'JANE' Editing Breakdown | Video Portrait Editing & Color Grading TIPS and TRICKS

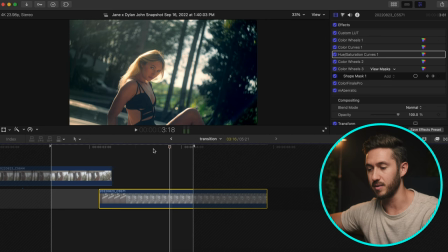(4:09)
So it's not the smooth transition. That's probably a regret of mine is using this lens. However, I do love the fact that it adds all these beautiful light leaks and flares and stuff.
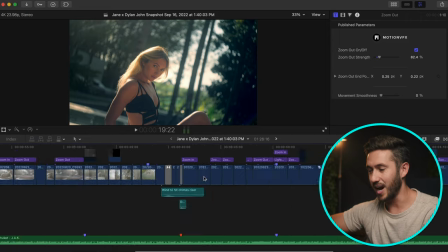(4:22)
But nevertheless, little regret. So you'll see I added not much sound design because of course the visuals take priority here.
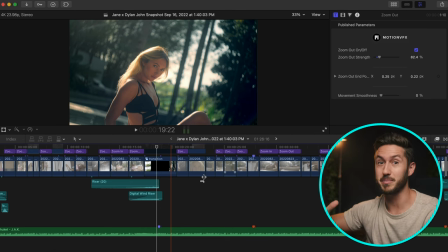(4:29)
This is I'm obviously doing this to kind of show what I can do as cinematography wise and just creating beautiful shots and stuff like that.
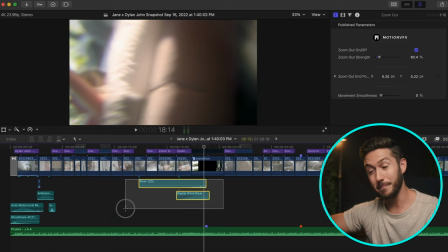(4:38)
So sound design kind of takes a back seat, but I still add a little bit like in the beginning.
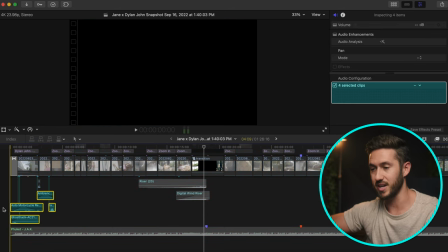(4:43)
Let me just isolate this.
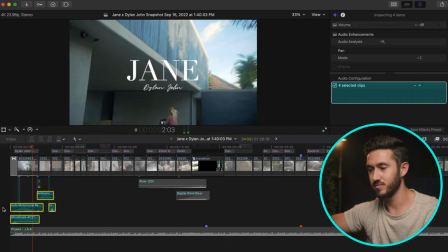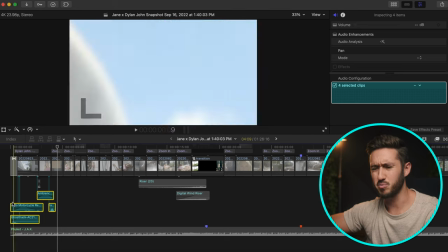(4:50)
Right, so really simple.
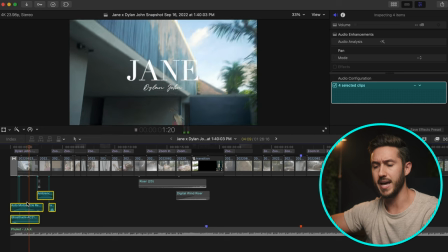(4:51)
We have a like a suck back sound for the title and then added a motorcycle foley for her driving even though this is a scooter,
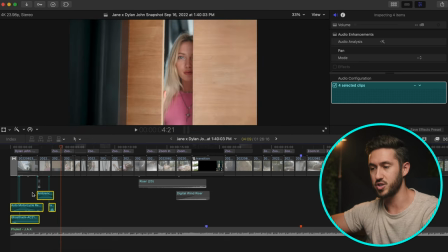(5:00)
it's not a motorcycle, it doesn't make that noise. And then just a simple whoosh as it changes from her starting from outside to coming to inside. And if I play it out, you can barely even hear it.
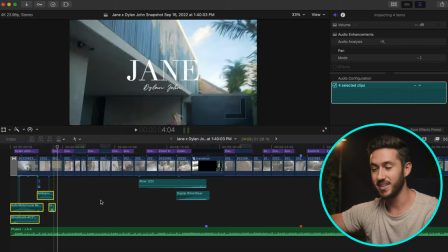(5:16)
right but it's there and it definitely plays a role in what you're seeing and then i also added some risers if i solo select these
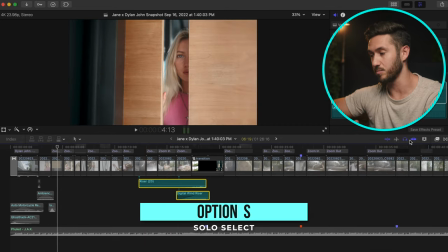(5:25)
which i have made to my c key you can solo select by oh sorry not that one this one by pressing this button normally it's option s the
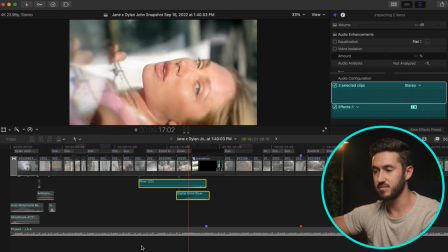(5:34)
riser doesn't start till later right
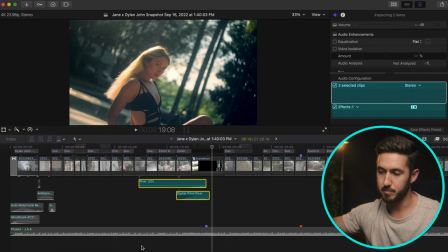(5:38)
so it's building up to the drop i made sure to have the point where it transitions from her falling to the next shot, right where the beat drops, as well as putting these risers in that exact location as well.
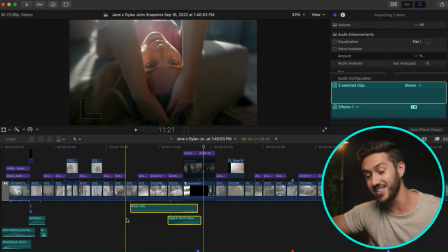(5:50)
And so if I turn this back on, you'll hear that it does really help and you can probably notice it a lot more now.
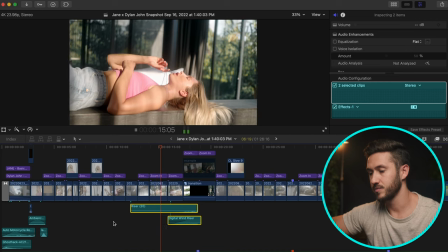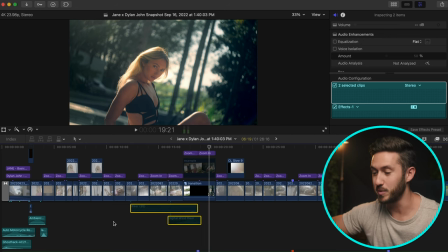(6:04)
See, if I mute this by pressing V,
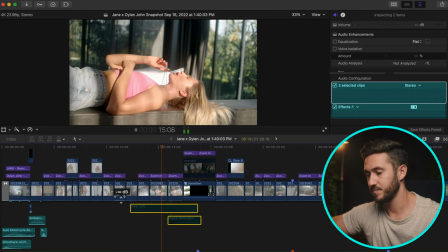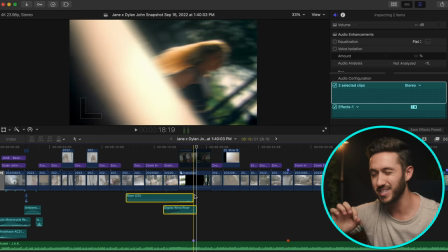(6:15)
it feels more full and dynamic when you add just a little bit of sound design, almost like little cherries on top of the music.
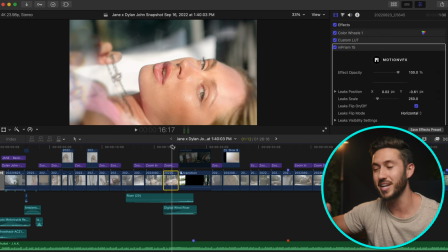(6:23)
But just looking at this shot, some of you may have been thinking, why did you add this? This prism is too much. And the only reason for that is because if I turn this off,
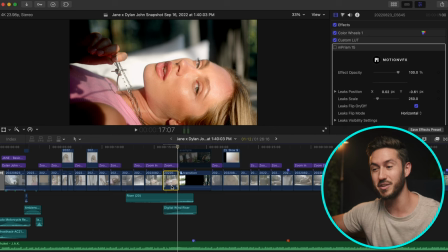(6:32)
you could see my me moving into the frame and I just couldn't have that. And so the only way that I found to keep a fairly good composition, keep her in frame the way I wanted and get rid of my hand moving into frame was to add this
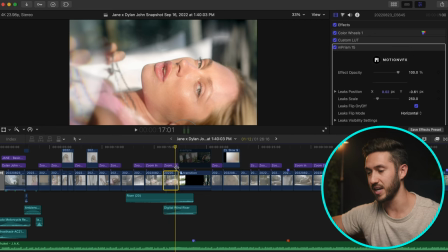(6:50)
prism effect which is once again from motion vfx i'll put out all of these plugins in the description but i think it looks okay once again i really like video portraits that are dreamy and almost fantastical not a word is it a word fan
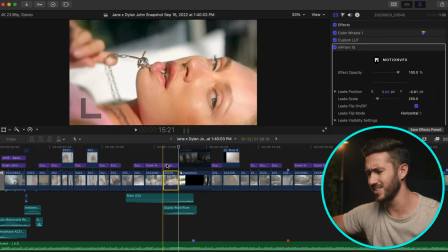(7:07)
fantasy fantastical so let's take a look at this shot this is a
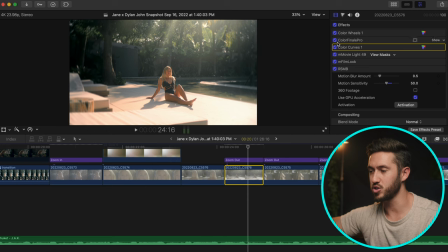(7:12)
wide obviously of with the sony 24g master and i added quite a few things on
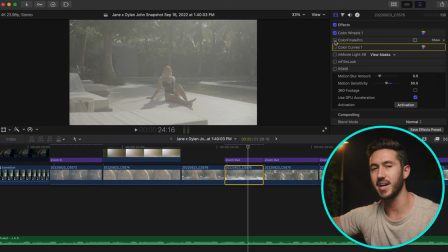(7:18)
here. I was not super organized in this edit. I just kind of was adding different color corrections and stuff nonstop.
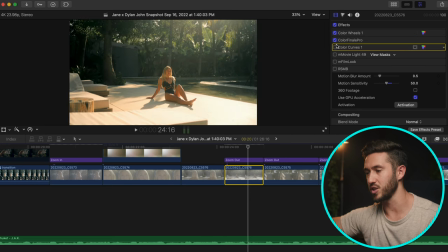(7:24)
So it's not super clean. But so basically, I think I just lowered my overall exposure for the with this color wheels. And then Color Finale 2 Pro, which I'll go over in a second how I kind of graded these.
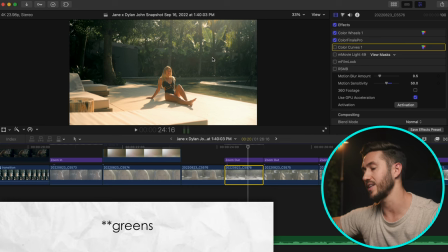(7:38)
All I did here was desaturate the oranges. I think I added a normalization LUT to convert it to Rec.
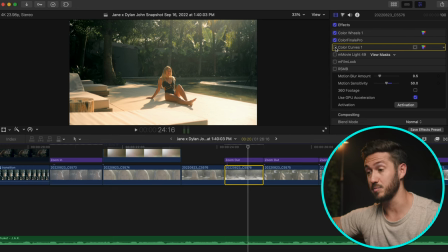(7:44)
709 first and gave it a little bit more of a look. I felt my white balance was a little bit off, even though this was shot at sunrise about. Little too warm for my taste and when I was shot matching,
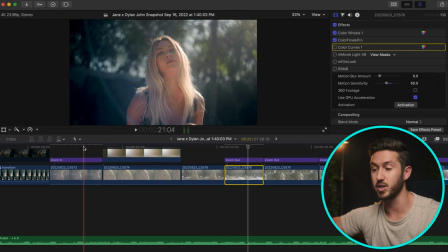(7:56)
especially with these shots, which this lens comes off as a little bit cooler because it has kind of this blue cast over it.
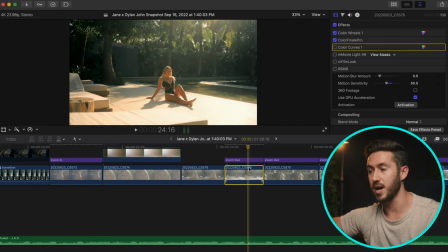(8:03)
So I wanted to make sure I shot matched appropriately. And so I just added a color curves and changed this to yellow, which you can do by just clicking this.
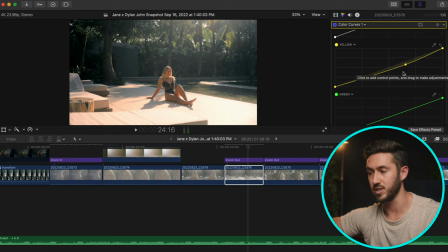(8:13)
And then I just lowered the amount of yellow in the shot by pulling down on my curve here more towards the highlights, but still in the mid-tones. And this does quite a lot. And then it adds some of that kind of teal back into the shadows.
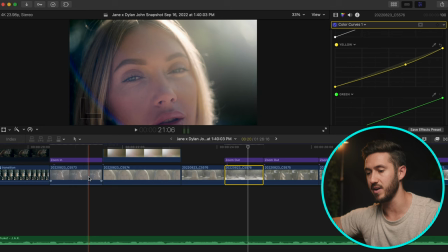(8:27)
And it's not a perfect match because the lenses are so vastly different. But if we go back and forth, you'll see that it is OK.
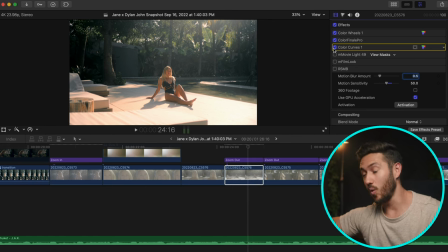(8:34)
It does a much better job, certainly. And something I added quite a lot, and I seem to be doing that a lot more in my videos, is using M-Movie Light, which is another plugin from Motion VFX. And this is a really amazing, I love this plugin,
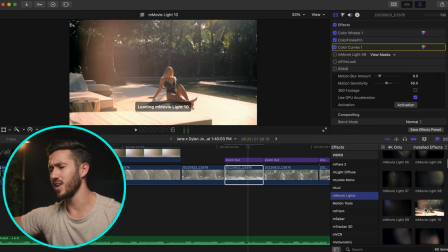(8:51)
you can find it in your effects has a bunch of different options for what are like kind of flares and light leaks and stuff that you can add.
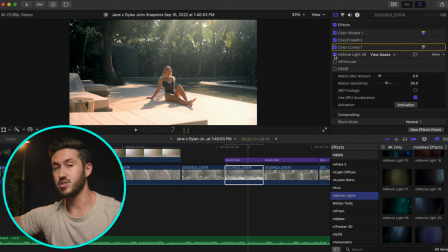(8:59)
The nice thing that I like about it is it also allows you to add some vignetting. This one not so much vignetting, but I felt this worked perfectly because it was a shot where you would assume the light would be coming through these trees. And so it kind of adds this these light rays.
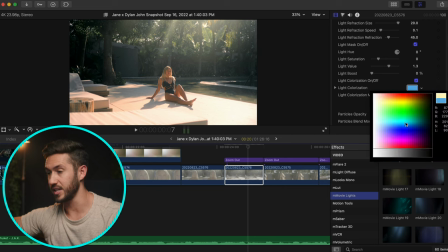(9:17)
And then I think what I just did was went into my light colorization and I adjusted the color or the hue of those light rays.
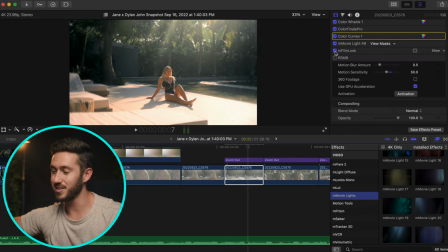(9:26)
And then I also added M film look, which is another motion VFX plugin. This is not sponsored by them, but M film look lets you do a lot. You can do some basic color grading and stuff. But what I mainly use it for is the fact that you can double click this and we'll turn this off is the fact that you can
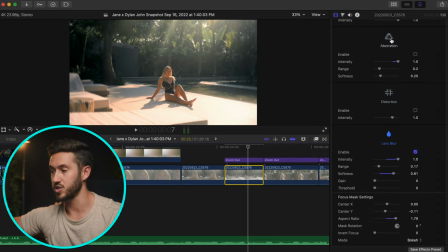(9:44)
add blur around the edges as well as chromatic aberration which i think i did here and then chose not and then turned it off the lens blur
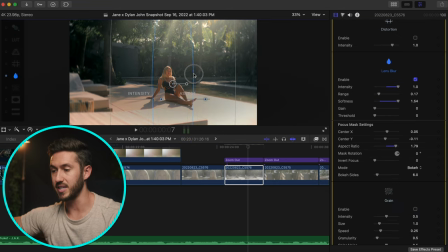(9:51)
here you can then adjust the feathering by moving this in so it makes it more it makes it softer but you'll see if i rack this off and on i rack this off and on here if you look at the outer edges on the outside of the circle you'll see it blurs this
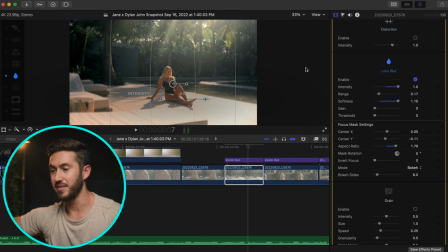(10:08)
tree especially on the left side and if you kind of make it so it's an oval like this, you'll kind of get that a little bit of a swirly look, which is what I like in a shot. You can also add grain and vignetting and a letterbox and stuff on this, but I did not do that for this video.
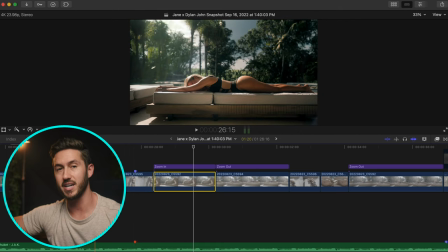(10:23)
You'll see that I added a lot of zoom in and zoom out plugin titles. These are from the plugin pack and music video. And this just helps to add a little bit more motion into each shot.
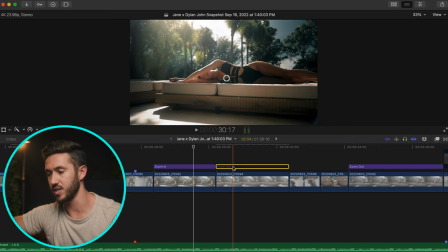(10:36)
So if I just turn this off.
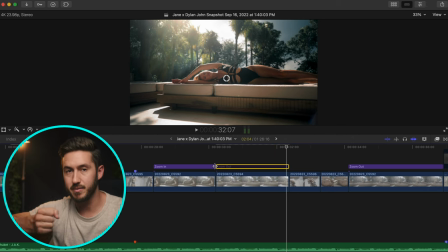(10:41)
This is just a simple slide, me sliding with my camera.
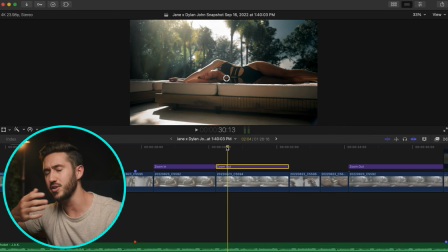(10:45)
But if I add just a little bit of a zoom out, which you can do using, I used to use my transform tool, make keyframes and then zoom out.
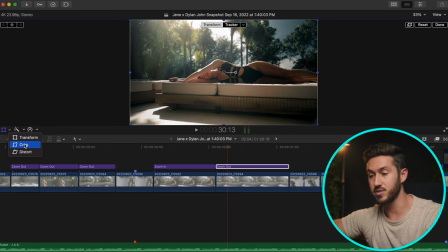(10:53)
You can also use the Ken Burns effect in here, which I don't like as much. But this particular preset in M Music Video is so nice because I just lay it out over top of my footage,
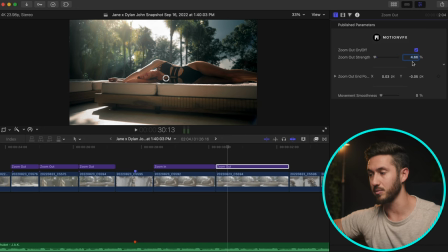(11:04)
I go in here and then I put the percentage, the amount that I would like it to zoom out. And it really helps speed up my workflow.
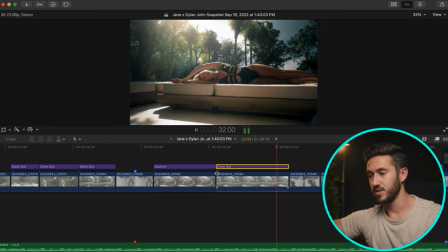(11:11)
But so if I play this out, you'll see it just adds more than just a simple slide.
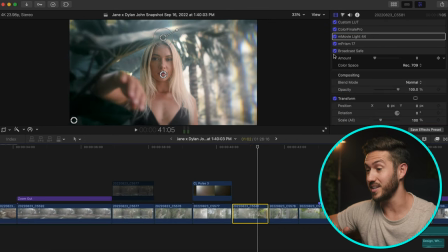(11:19)
Here's another example of me using M-PRISM. I use this in this particular shot because I turn it off.
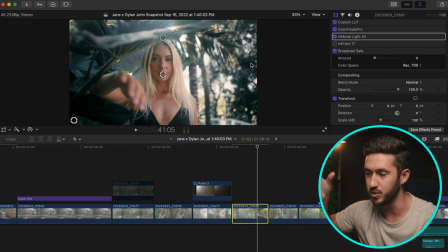(11:26)
You can kind of, it just is too busy of a background and I wanted you to be really sucked into her walking here. So you kind of like, if you're looking at the shot, your eyes would kind of go to the right. What is this weird mass of trees to the right?
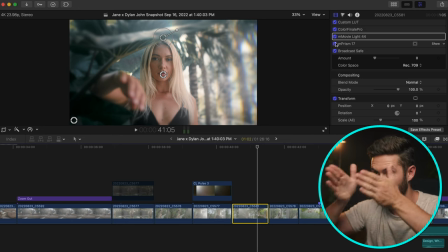(11:40)
And so what this does is kind of just draw your eyes in a little bit more. So you're just looking at her because she's the focus, obviously.
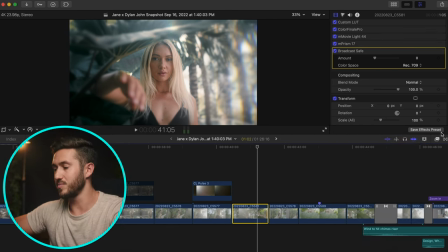(11:46)
And then you'll notice in a lot of these shots, I added broadcast safe. This is just an effect that you can find in your effects tab. And what this does is if I turn this off, let me pull up my Luma waveform.
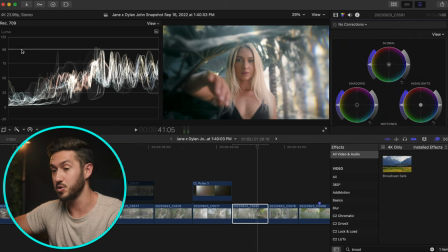(11:59)
I'll press Command 7. You can already see I'm over 100. which means I'm overexposing my highlights and blowing out my highlights. Let me add another correction and just crank this.
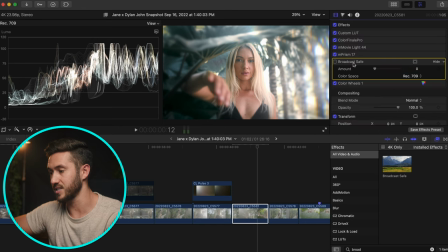(12:09)
And if I just, if I turn on our broadcast safe here, I got to make sure that's, that's before it or after it.
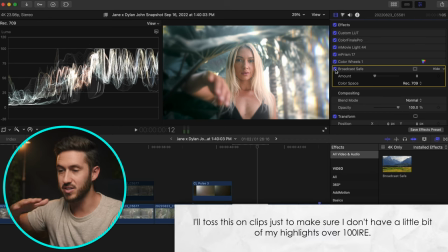(12:16)
If I click this, it cuts it off at a hundred.